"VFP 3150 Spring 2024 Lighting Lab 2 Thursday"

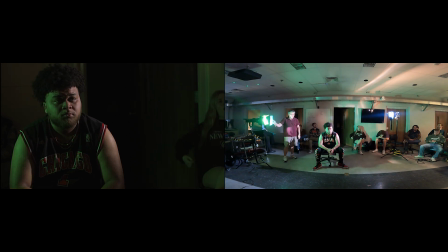Can we turn that light off now, please?
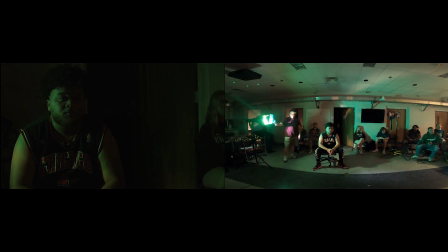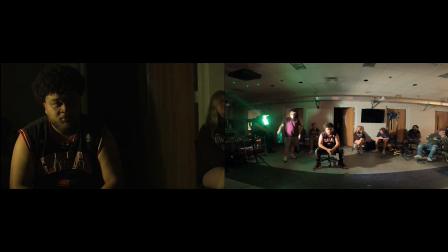Right?
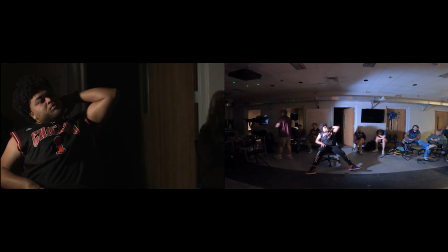Okay, the only thing we have not done, and which I'm going to wait and do next week, is shape. But let me just say something about shape very quickly. You've got basically 3 different approaches to shape.
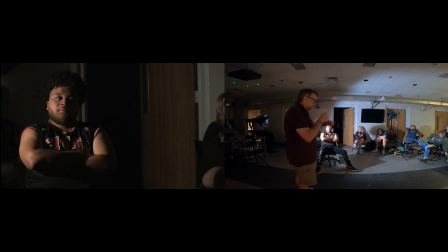Shape is throwing shadows. Shape is deciding where the light is going to go and where the light is not going to go. So if I open this, your first attempt at shaping is barn doors. So if I open these barn doors up, I'm getting a lot of light on that back door.
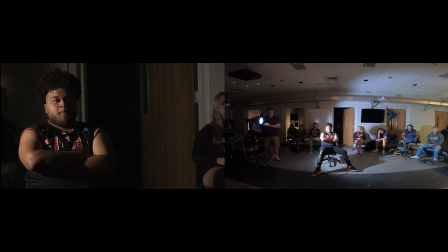Let's say I don't want the light on the back door. Well, my first approach will be to close a barn door until I take it off.
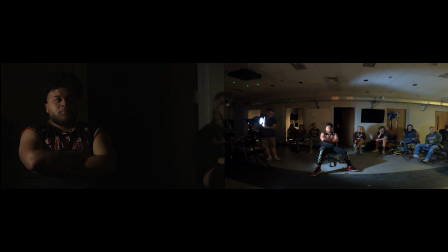If I go too far, I'll start to take light off the subject. So about there is as far as I can go.
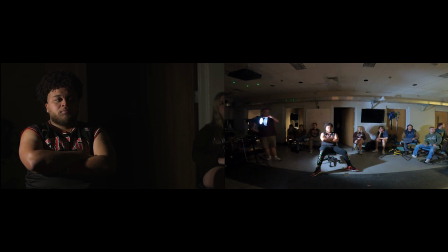If I'm getting a reflection off the ceiling, I can bring this down, I can take the light off the ceiling. Getting a reflection off the floor, I can bring this up. In fact, I can even kind of cut the light so that the space is a little bit brighter, right?
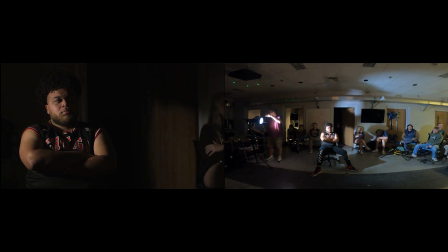So that's your first attempt. Your second attempt, let me get that flag real quick.
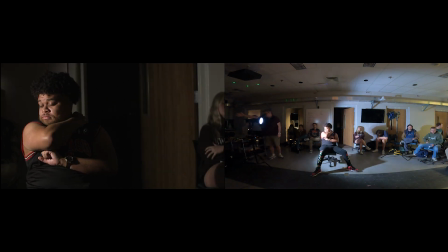Big one? Yeah, it doesn't matter, whatever's first coming out. Your second attempt is to use a flag, which will allow you to have a slightly more distinct shadow.
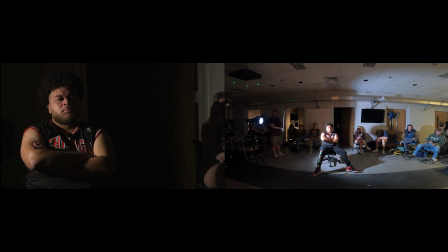So if I really just want the door, boom, I can just be the door. If I want the whole back wall, I can do that. If I want the door to be lit but the wall behind him to be in shadow, I can do that.
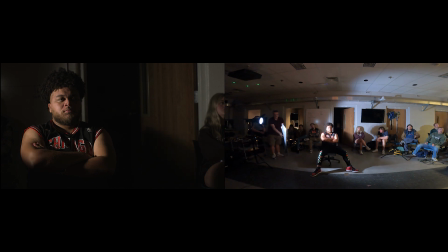And I can also come up from the bottom and I can create a very distinct shadow across part of his body if I want to.
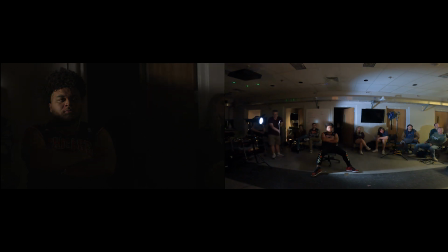I can tilt it a little bit. I can take a little bit of the light off his face if I want to.
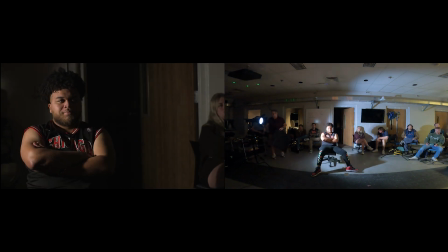I can highlight his eyes. That's your second. Your third approach is something called a cucaloris. And a cucaloris, It's on the bottom of the. I don't want the cookie, I want the, I'm not going to cookie. A cucaloris is something that will provide a distinct and specific shape.
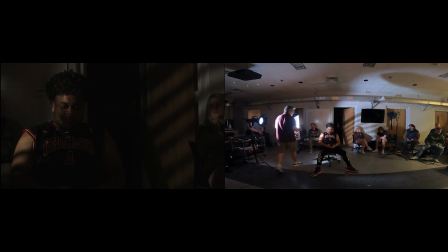So,
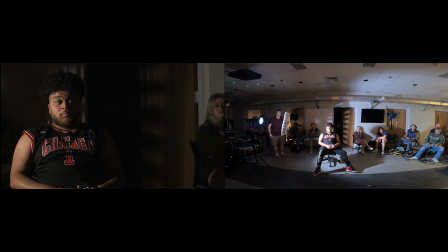I can do that. Or we can put him in jail. Right? Put it there. Now he's in jail, right? Right.
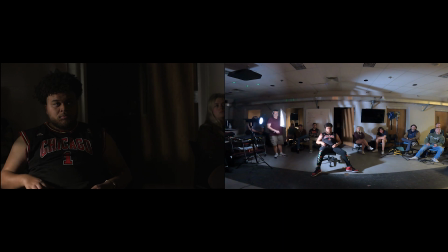Right?
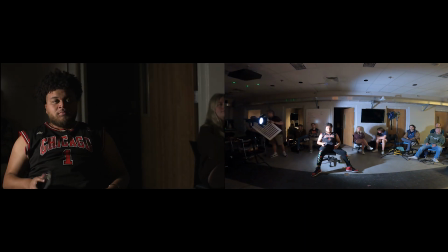Now, sometimes, and actually maybe look at that real quick. Where's the, you said it was on the bottom? It's the bottom of the shelving cart. Be careful, it's really fragile. Gotcha. There are these things that are designed to have just sort of random geometric patterns.
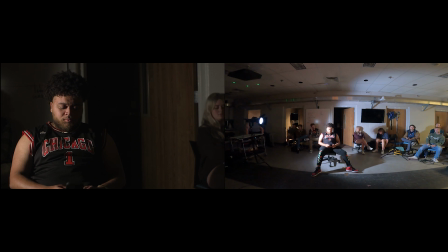I mean, I've worked on a lot of movies where to do something like a cookie and to break up a solid light like that, you just cut a limb out of a tree and put it on a C-stand. But you do have these weird things that if you keep them close to the
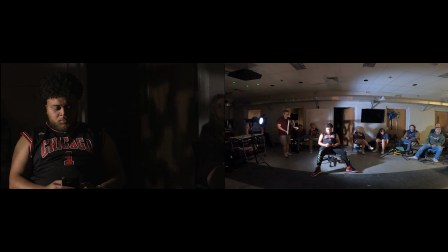light are a little strange. The further away, I'm sorry, if you keep them far away from the light, it's a little strange. If you can get them really close to the light, it becomes something a little more abstract and just breaks up that solid pattern of light you have back there.
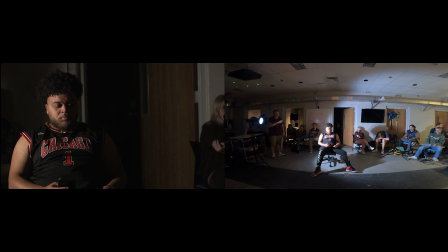So when we're talking about shape, we're just talking about helping decide where the light goes, where the light doesn't go, and whether there are shadows that communicate something or break something up in a way, right? Or communicate a location or a place. All right, any questions?
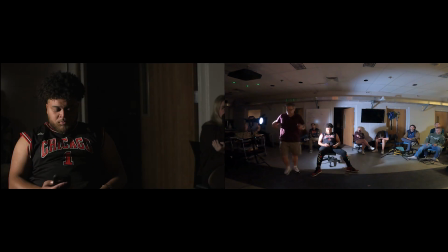Okay, we're running a little late, so let's get the overheads on. Let's save everything.
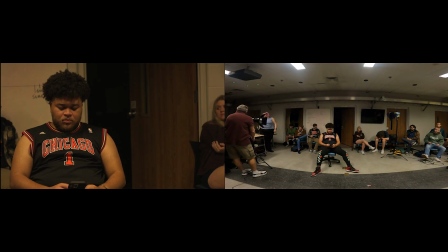If you guys don't mind, as always, helping get everything packed up. You guys can handle it.
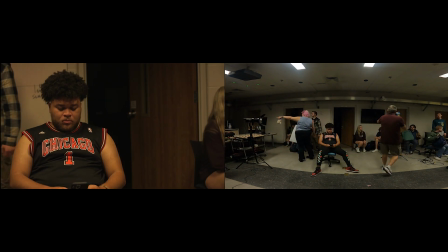This will have to wait. So let me find it.